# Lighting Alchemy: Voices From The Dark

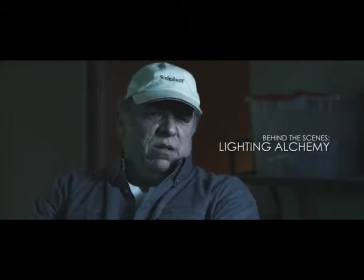Some of us got voices we gotta deal with. Voices. Our own voices. People's voices. Dead voices.
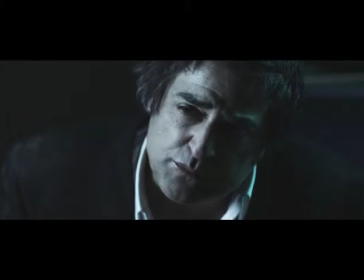Every night. A whole lot of bad, messed up, don't let your mother know things I've done, kid.
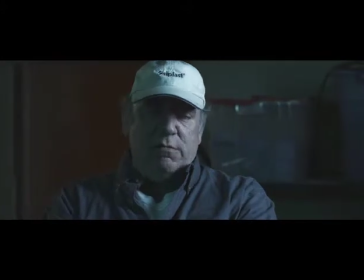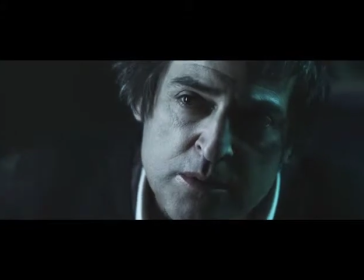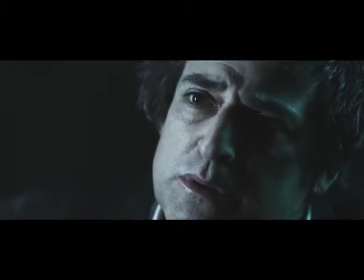It's easy when people don't have stories. No names. Still voices.
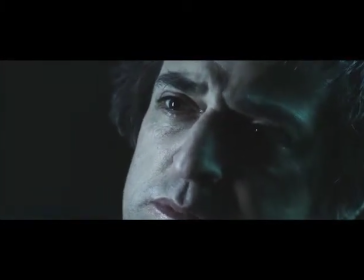You try to keep from hearing them, but they keep talking to you. You got them too, I'm sure. Voices, no names.
Welcome to another episode of Lighting Alchemy. The images you are watching are from a recent short I shot that was produced and directed by A.J.
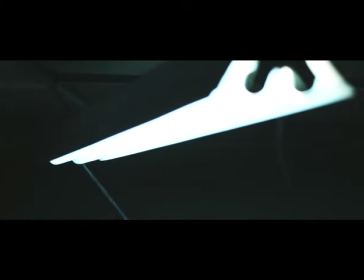Brooks, titled Voices from the Dark. I'm going to take you behind the scenes and show you how we accomplished a big-budget feel for a no-budget production.
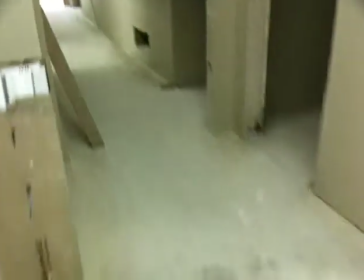Regardless of the budget, location scouting is the key to a successful production.
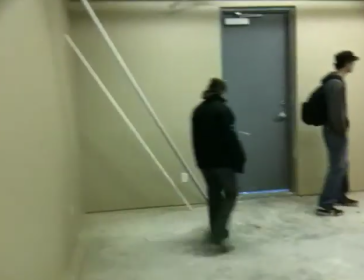I used this video, which I shot with my iPhone, to help me develop a game plan for my lighting setup.
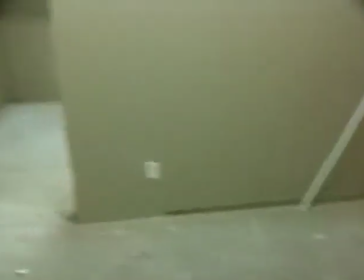AJ and I, along with Cassie, our assistant director, spent an evening walking the set, discussing camera angles, lighting setups, and our schedule for the shoot.
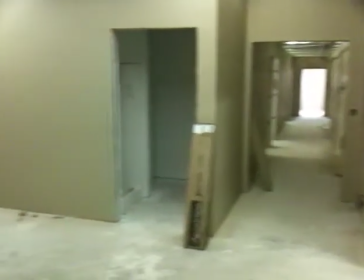You can see from this video, our set is an office space that is in the middle of construction.
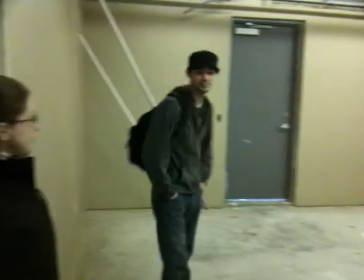As I am looking around the space, I am paying attention to two important factors that will influence my lighting choices.
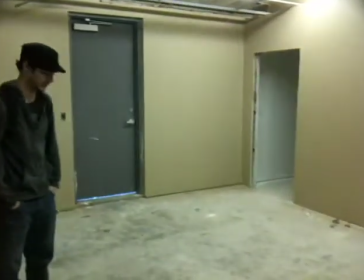The first is, what does the available light look like? Is this something I like? Is it something I want to work with?
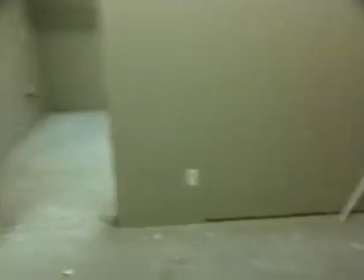Or do I want to replace it? And secondly, where can I access power? How many outlets and circuits are there?
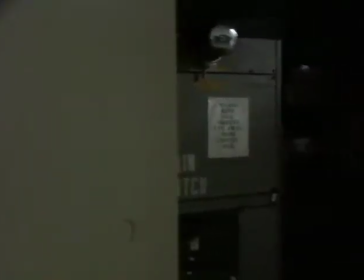And what is their amperage? To determine the circuits and their amperage, I took a look at the circuit breaker.
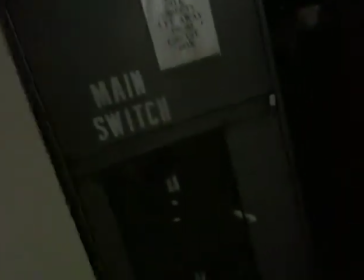Fortunately for us, we had plenty of 20 amp circuits to work with.
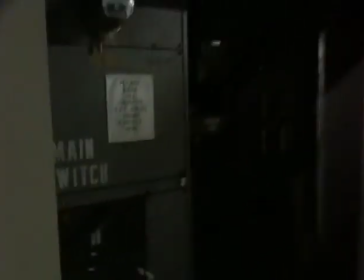After determining that I wanted to bring in my own lighting for the set, I needed to see if there were any lighting issues that I needed to address with the set.
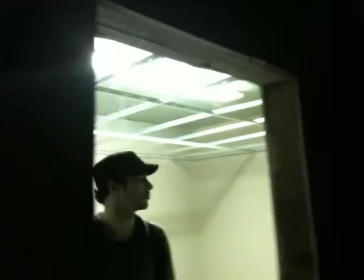So I turned off the lights and had a look around again. With the lights turned out, I discovered that there was one light that seemed to be hardwired on.
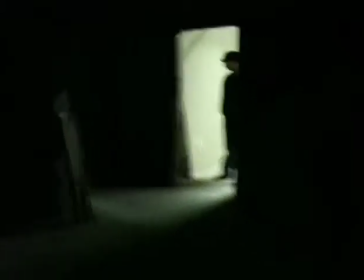We couldn't find a switch to it anywhere, and this room was going to show up in the background of our shots. So I had to make plans to cover the light. The other thing I noticed was that the outside light was leaking in from under the door, so I'd have to block this light or frame it out.
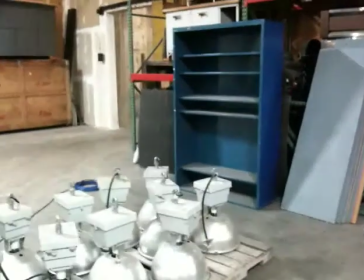The last issue we had to address was set design. Although this is not lighting related, everything in the final frame adds up to complete the image.
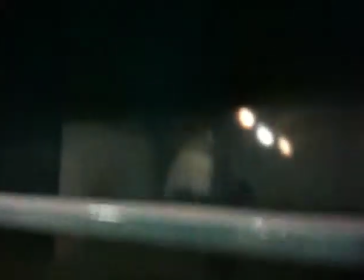So we walked around the rest of the complex to see what we could add to the room to help provide texture and additional clues to the backstory of the film.
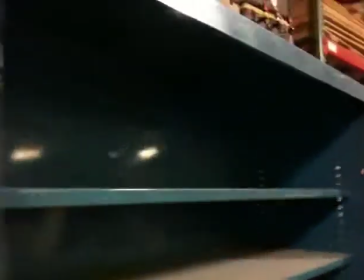And here you can see the blue shelving unit that we used. It's covered in dust which was perfect for our needs.
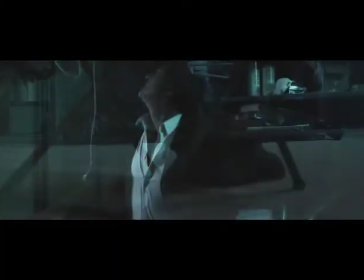On the day of the shoot, we just made sure to fill the shelves and add extra set dressing that we found laying around to complete the look that we wanted for the film.
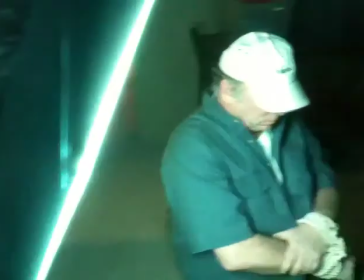So here we are setting up for the first shot of the day. With the lights in place, we're almost ready to roll.
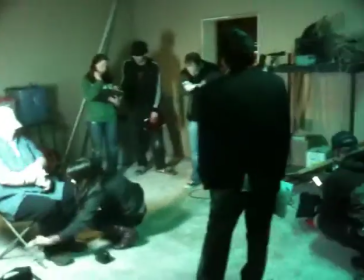Early on, AJ had discussed wanting each character to have their own color of light, so I chose to go with green fluorescence and blue moonlight.
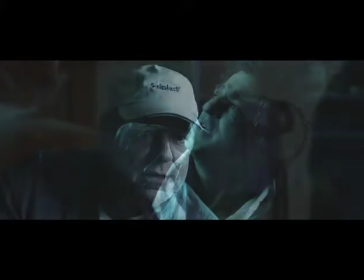However, for this production, we were not interested in being subtle,
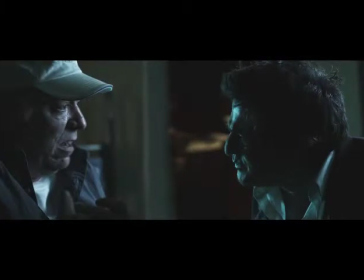so we went with a bolder choice of using old steel blue in place of CTB and special steel blue in place of green fluorescence.
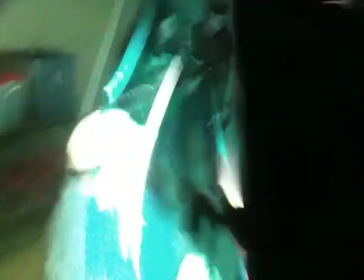The practical fluorescent was wrapped with special steel blue. As you can see here, I also had a couple of fluorescents that I gelled for use on the close-ups.
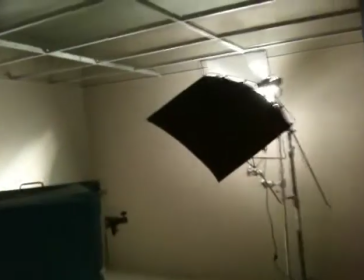In the back room, I placed a redhead with a frame of 250 on it to create a warm glow on the back wall.
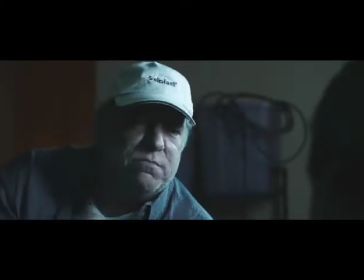I also put it on a dimmer and shaped the light further through the use of the flag.
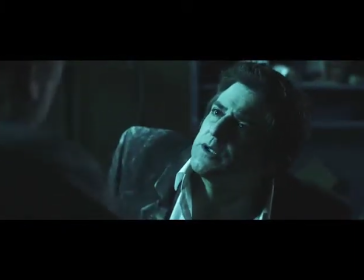This not only helped to provide depth to the shot, but the orange light helped to provide a color contrast in the final image.
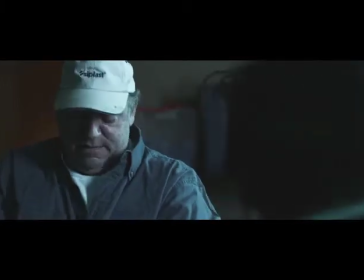If you want a color to pop more on screen, providing a splash of its opposite color helps the eye to have a contrast reference, making the color appear stronger than it actually is.
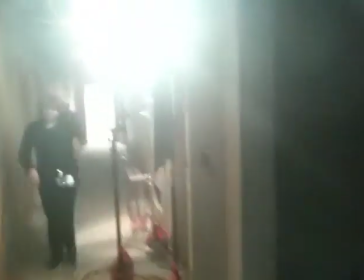Down the hallway and out the door are two more redheads, each of which are gelled with old steel blue.
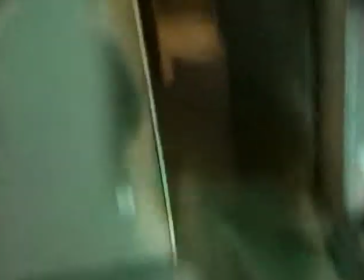I carefully placed objects against the stand of the light outside the door to help hide the stand.
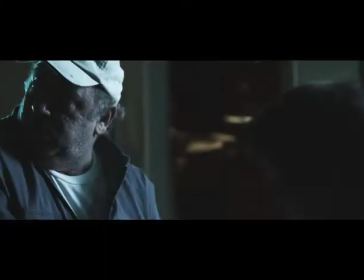The objects break up the outline of the stand, fooling the eye and making it indistinguishable in the final shot, even though it's in the middle of the frame.